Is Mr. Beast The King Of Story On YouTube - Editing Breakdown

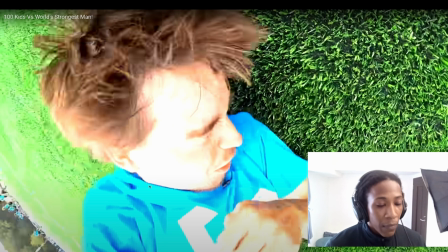Let's go!
This kid falling over adds drama to it.
One contestant down.
It's similar to when he did Beast Games and contestants get knocked out at the end of each round.
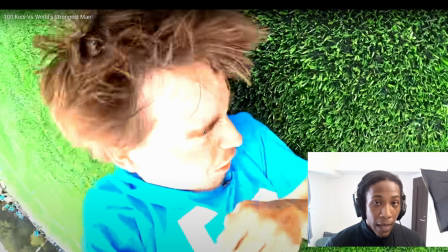It's that same thing. It's immediately adding drama into it. It's upping the stakes. By adding him falling down, we've now increased tension because we have that question in our mind still about, are they gonna get the 100 grand?
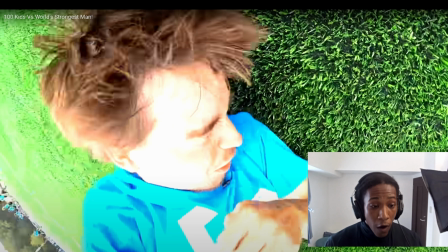Who is going to win? Will someone beat the fastest woman? Are high school kids actually faster than the fastest woman in the world?
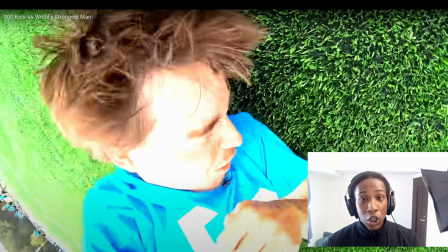So all of these questions are happening, and this is one potential answer. From his point of view, no. But it's increasing the drama as the story unfolds.
She's ahead!
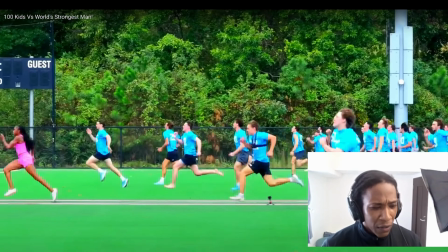She's ahead! She's ahead!
Great shot.
Oh, she's ahead! Oh, wait, it's actually close. She's currently in the lead.
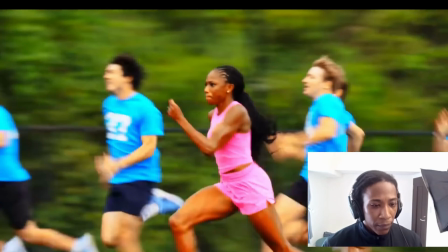Wait, 35. 35 is gaining on her. Bro, she's speeding up.
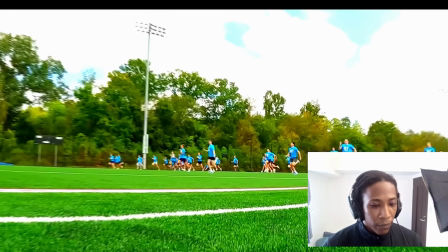She's going faster. Oh my god! Oh, look!
Oh, she was first.
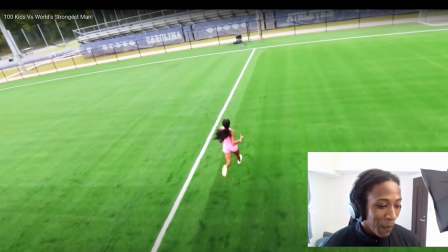Oh. Oh, that was so satisfying to watch. They built up that tension in such an amazing way. I want to go back and let's dissect the shots that the editors chose to use and understand, well, why did he choose these shots?
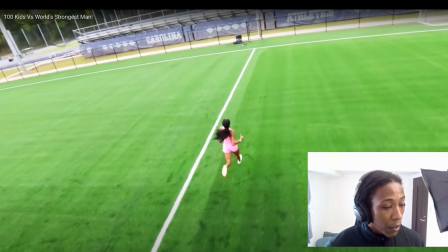You know, I got a lot of satisfaction out of that moment. So I think that whatever he did, it worked.
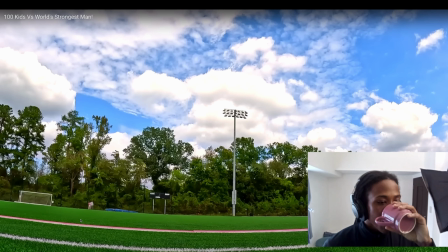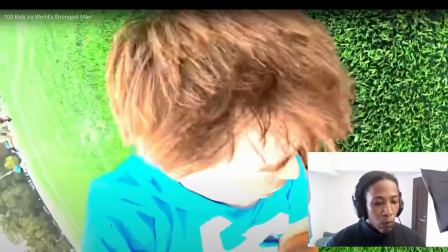Let's go! Oh! She's ahead! She's ahead!
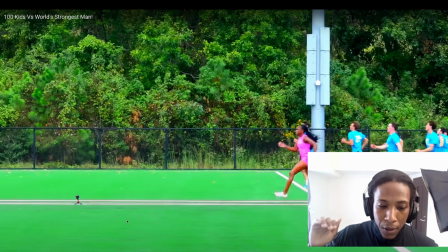She's ahead!
So that drone shot works because it's us seeing the it's similar to a Ken Burns zoom. It's like going forward increases tension. Something about slow forward movement into a camera or away from a camera.
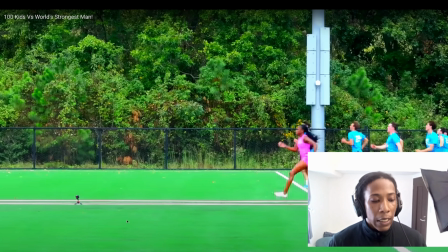It plays on our mind in a very interesting way that increases tension, especially going toward it. It makes things a bit uncomfortable. So the drone going in is just, like a really modern version of that.
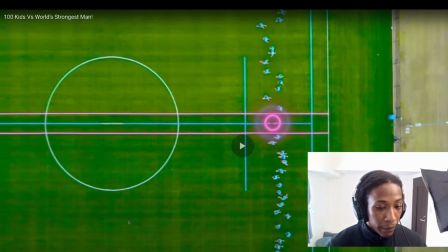So that's where the tension building is coming.
Can any of the guys beat the fastest woman on Tension. the planet?
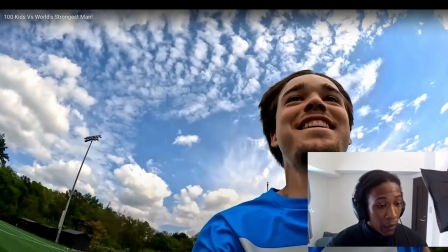Tension, skill. Then we get to see her dashing. As soon as she dashes by, we cut into this kid who's got a lovely smile, by the way.
Let's go!
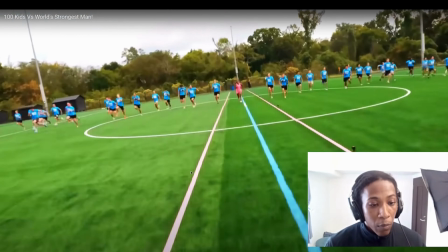Oh!
Drama.
She's ahead!
More She's drama. ahead!
Oh!
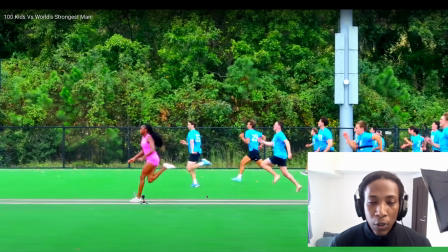I think that they're trying to match the dialogue to what's happening on the screen here, where they're like, she's ahead, she's ahead, she's ahead. But this is a perspective thing, right?
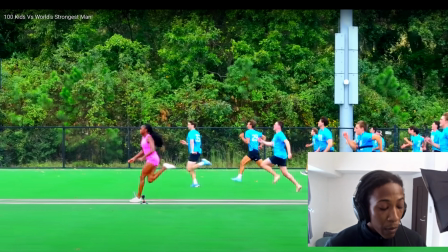Maybe she's much further ahead, or maybe she's not so far ahead, because 35 is like right here. We can see his number on the back of his t-shirt. But I think this is just to like align us with the people talking. Sorry, the person talking that says she's ahead, she's ahead.
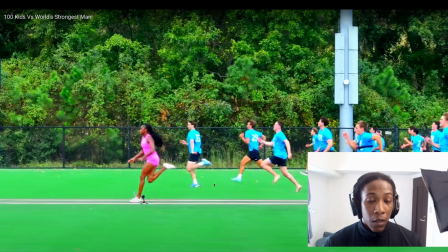And at the same time to show what they're saying, just match to the dialogue and build drama as well. Because we can see she's not really ahead by a lot, She's ahead!
Oh, wait, it's actually close.
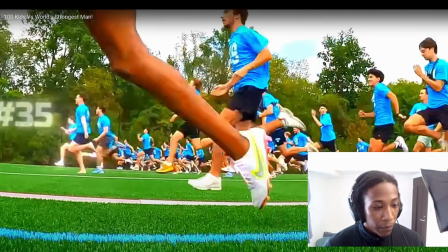She's currently in the lead. Wait, 35. 30.
We get the drone shot again.
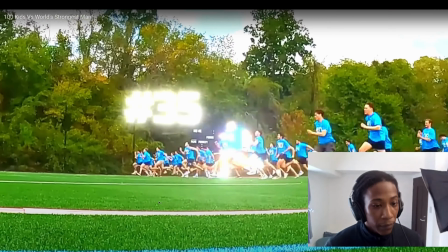Close. She's currently in the lead. Wait, 35. 35 is...
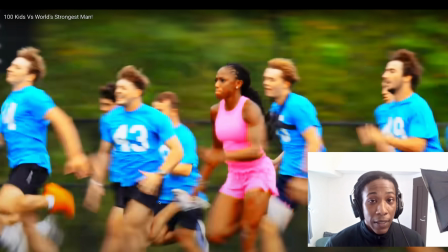And then we're seeing 35 catching up, and Mr. Beast is shouting out. Maybe those things were added in post. I'm not sure if that's added after or if that happened live.
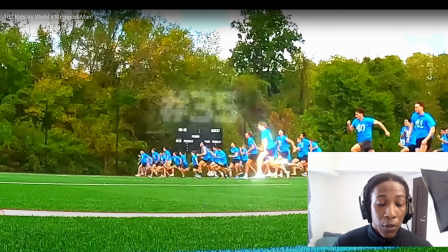Because that's another editing trick. For those of you that don't know, a lot of people, especially like the big YouTubers, something happens day of, and when they're doing the re-edit or the actual edits of it, they're missing a voice,
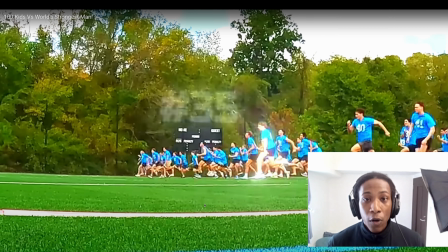something. I forget what they call it in cinema. There is a word for doing these types of, I think it's called wild voices or something, where they record the voice after they've already wrapped shooting and this kind of thing. So that's the moment.